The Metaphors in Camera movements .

Next one is the pull out. Pull-out shot is usually done in the entire opposite way what push-in does.
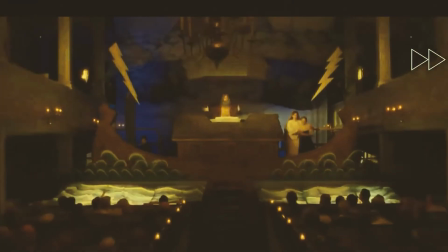272s
Say, I'm just showing the subject so close and I just want to put my camera backwards and I can establish where it's happening.
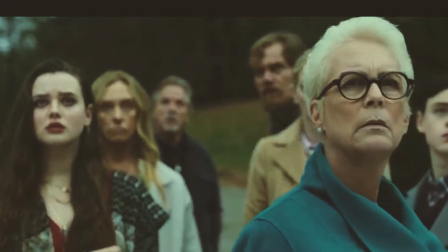279s
Say, if I'm working in a laptop or something, I want to, the cameraman is showing myself and the next thing, the camera have to show where I'm working.
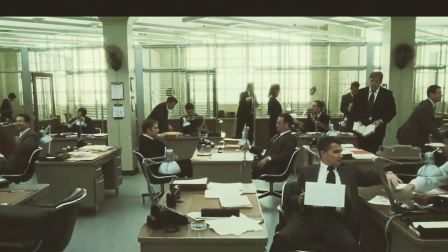287s
So that's a point where the camera moves out and the whole place will be established. The next thing is zoom. It's so simple as many of us will be knowing it.
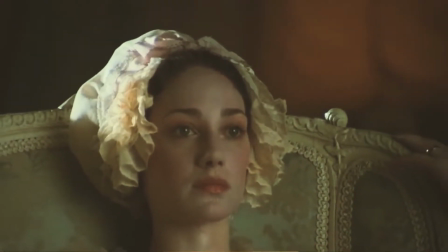296s
Just placing the camera and putting the tight button on, we can zoom the subject and show the facial expression.
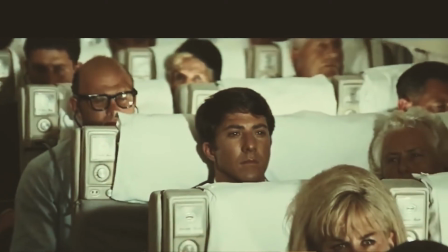302s
And there's a lot of difference between push in and zoom, and I'll explain that in the next classes.
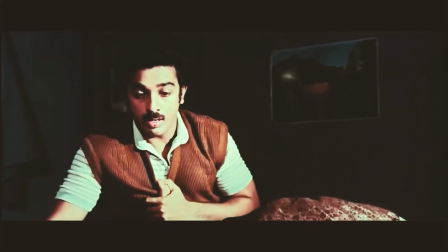307s உனக்கே உயிரானே என்னாலும் என்னை நீ மறவாதே
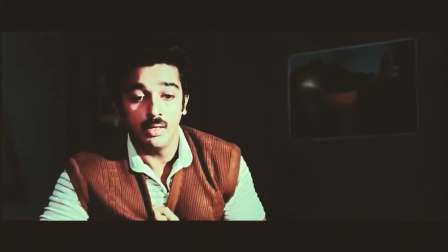316s நீ இல்லாமல் எது நிம்மதி நீதான் என் சந்நிதி
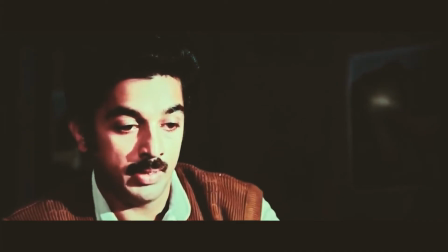324s கண்ணே கலைமானே கன்னிமயிலென கண்டேன் உன்னை நானே.
And the next thing is crash zoom. Crash zoom is something which you do like a whip pan, which will be like the camera will be on the particular subject and the zoom will be done like this.
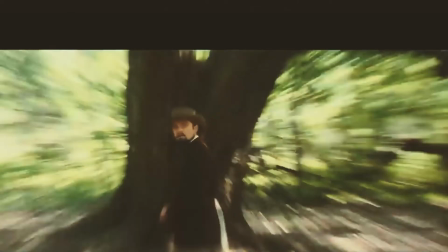342s
The subject will be get crashed and we can show lot of actions in the subject. Say many fight scene or stunt sequence uses this crash zoom so that the audience will be like getting into the nerve of the subjects, what it's doing and what it want to do, what gonna happen next. These kind of stuffs will jump into the audience mind.